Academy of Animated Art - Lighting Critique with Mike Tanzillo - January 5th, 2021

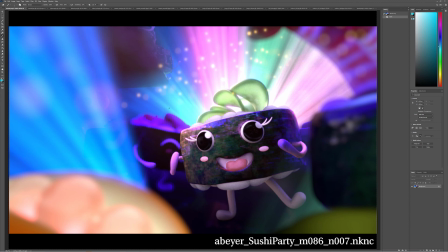(20:39)
I want to see another angle at this super colorful party scene. I think this is looking. Yeah, because I think this looks really great. I would just brighten up the central part of his face a touch more, like somewhere along this level.
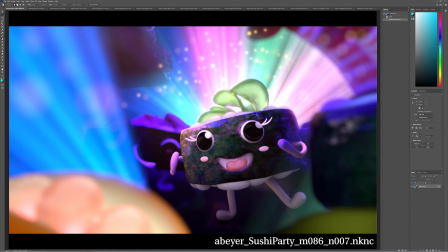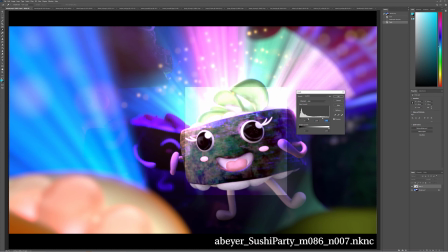Funny because brightening it kind of blues it out a little bit too.
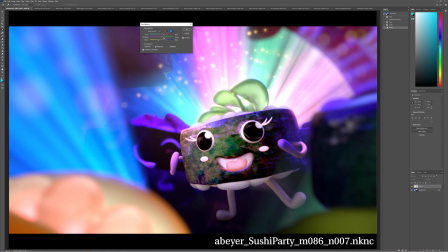Just a little bit more, just to kind of pop him up a little bit. But other than that, I think he's looking really great. Cucumber looks good. Rice limbs all feel pretty good.
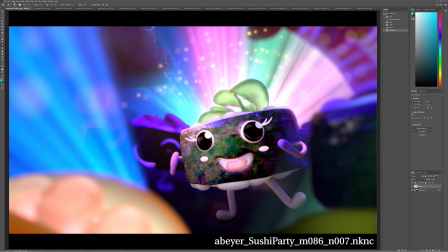(21:40)
But yeah, I just want to see this in another iteration. And then maybe last thing. These guys back here feel a little bit lifted. I would just make this a slight bit darker. Yeah, I would make that just a little bit darker up there.
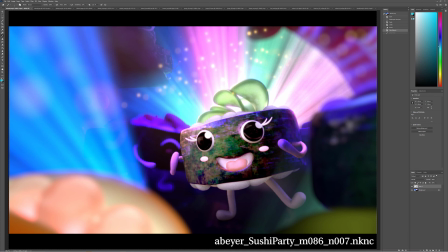(21:59)
Just because they like, if I'm looking at them just like that, they feel like a little artificially filled in. But yeah, other than that, all great. Okay, that's it for today, everyone. Thank you guys for submitting. And if you have any questions, let me know. And I look forward to seeing where you guys are tomorrow. All right, happy lighting, everybody.